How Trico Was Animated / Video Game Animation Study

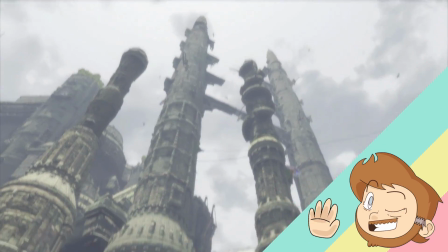[0:06]
The Last Guardian is the third game in a spiritual trilogy, directed by Fumitu Ueda,
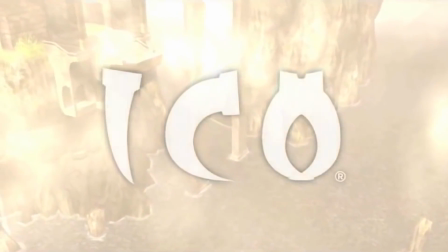[0:12]
formerly of Team Ico, who developed the games Ico and Shadow of the Colossus, and is now part of Jendazite.
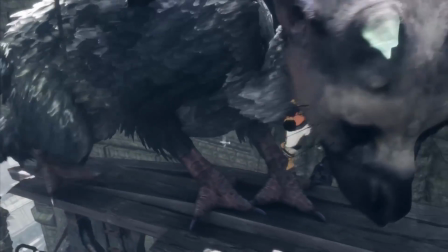[0:19]
The game is about boy who befriends and eventually commands a large fictional part bird part cat dog creature called Trico,
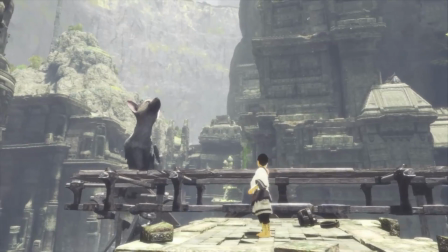[0:26]
through a ruined, castle-like maze. One of the gimmicks is that Trico can act independently while also obeying instructions,
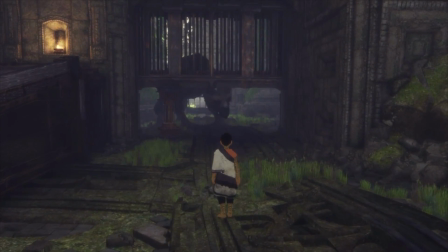[0:33]
and that you must kind of train Trico to listen to you in order to solve puzzles and explore the environment.
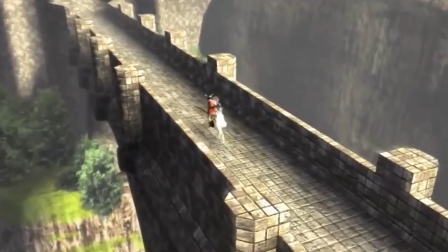[0:41]
It feels like a combination of both Eco and Shadow of the Colossus.
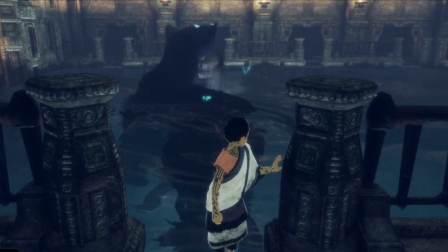[0:47]
One of the challenges the production team faced was creating convincing movement for Trico as it freely explored the environment.
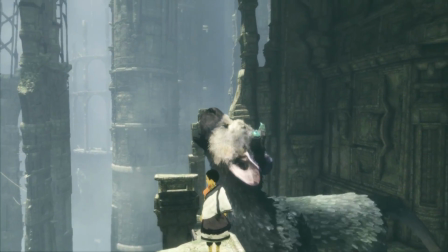[0:55]
And I think it's safe to say they pulled off a visual delight with the creature.
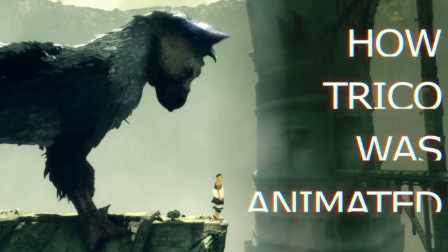[1:02]
Let's take a quick look at how they achieved Trico's animation.
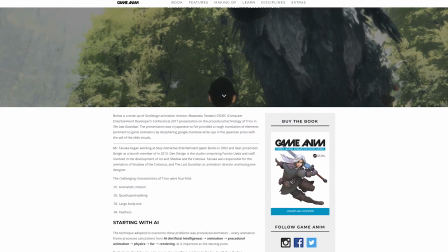[1:09]
Much of this information comes from a Japanese presentation by Gendesign which was translated
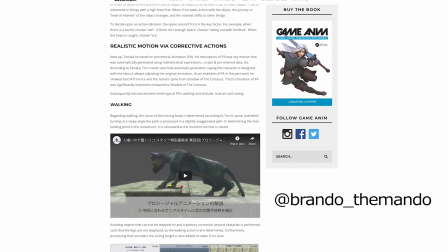[1:13]
by Twitter user Brando Thamando for Jonathan Cooper's Game Anim website, which is where I found most of this information, and Jonathan Cooper's Game Anim book,
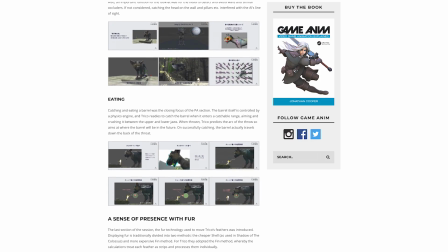[1:22]
which I recommend you check out. So I'll list my sources in the description below if you want to learn a bit more about The Last Guardian's development. them.
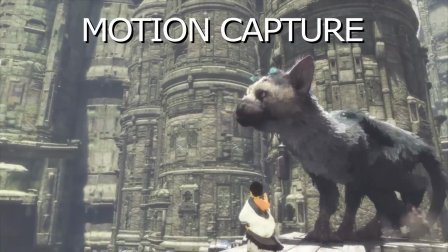[1:30]
Despite the realistic motion of Trico, no motion capture was involved in the animation process.
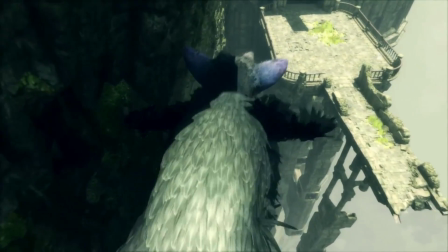[1:37]
Instead, the team spent some time deciding which creature they'd take influence from in order to mimic its movement,
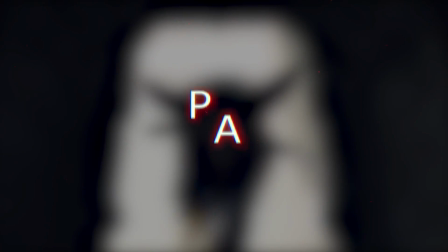[1:43]
and fill in any gaps in information with procedural animation, but we'll come to that in a bit.
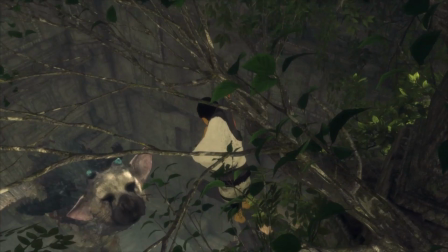[1:49]
They started with a cat as a reference point for the majority of movements, stating that people around the world love cats, even if they don't always listen to you.
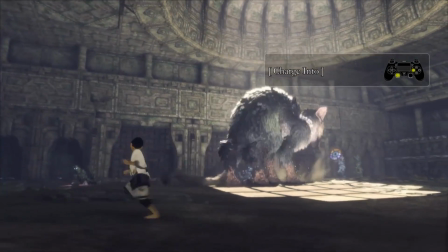[1:57]
And it was also a good reference point for having their own creature climb up high structures and squeeze into tight spots.
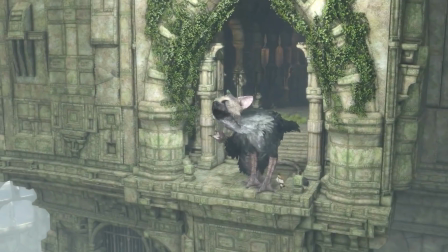[2:04]
Other animal movements were used depending on the action Trico performed, and this is why motion capture would have been difficult to implement with the animation process.
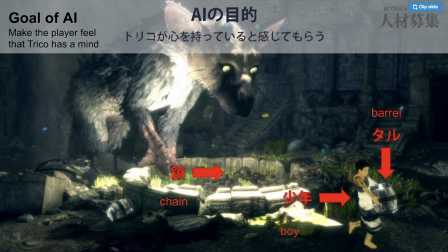[2:13]
The team then thought about the sense of scale and size. Scaling up the movements of a cat to the size they wanted wouldn't have been as convincing,
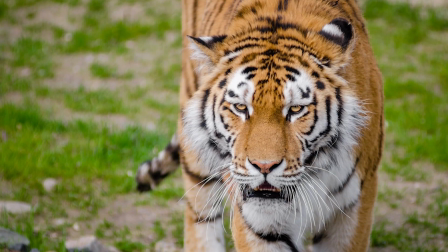[2:22]
so they looked at big cats, like tigers, and how they moved to give a more realistic sense of scale.
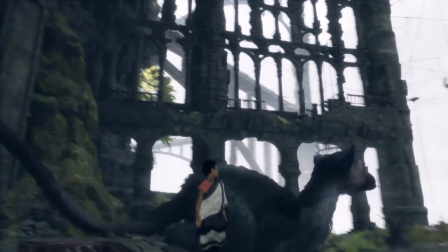[2:30]
The end result was movement that didn't reference one single existing creature,
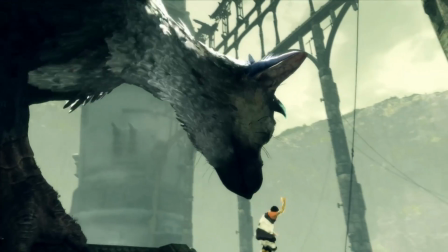[2:35]
instead using a collection of different movements that created something familiar, but fantastical and new.
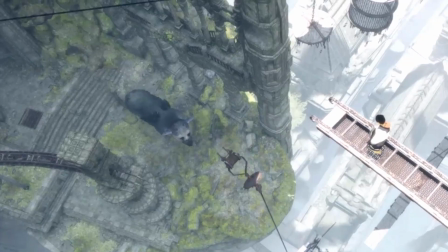[2:42]
But it doesn't end there. There's something very realistic about the movements of Shrieker.
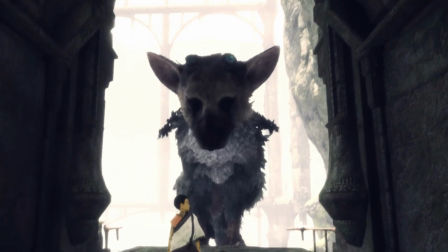[2:49]
As a character, it feels very alive. This is where the team's use of procedural animation came in.
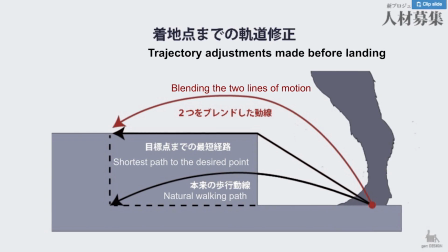[2:57]
Procedural animation is producing motion in real time using in-game calculations.
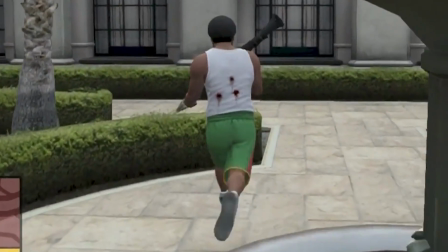[3:04]
You'll often see this in games where a character's limb or appendage automatically connects to a surface.
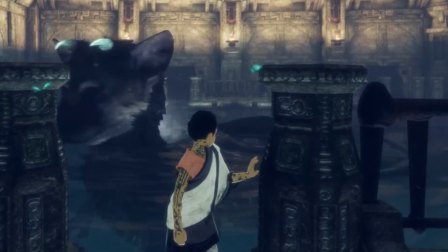[3:10]
The boy does this himself when he's near a wall or something.
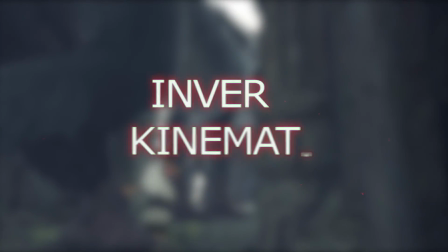[3:15]
This type of calculation is called inverse kinematics and it's a bit difficult for me to explain technically,
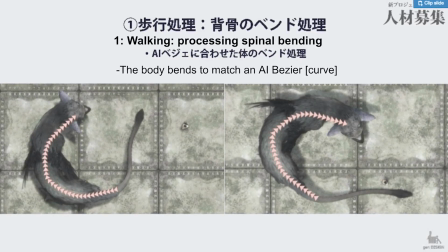[3:20]
but it very basically ensures that the joints of a skeletal frame move correctly and allows correct connections between characters and their environment.
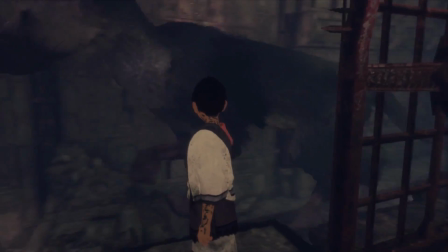[3:30]
This procedural animation is what allows Trico to explore its environment naturally.
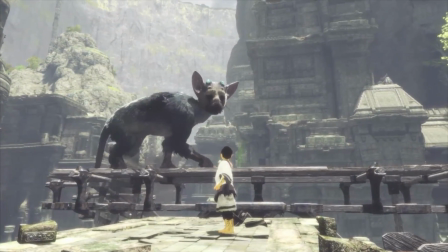[3:36]
The animators will have programmed a walking motion into Trico, which would work well on a flat terrain,
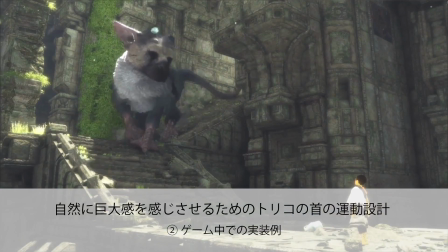[3:42]
but animating that same motion on varying levels of terrain would be incredibly laborious and time consuming.
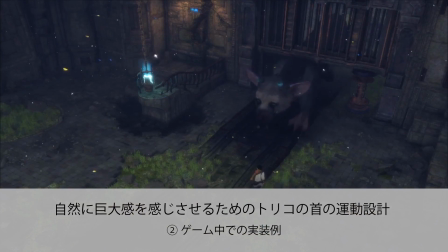[3:50]
By adding procedural animation,
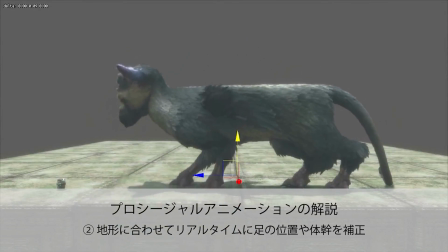[3:52]
this allows that same movement to happen on a different terrain and still stay closely to the original key pose, and thus look correct.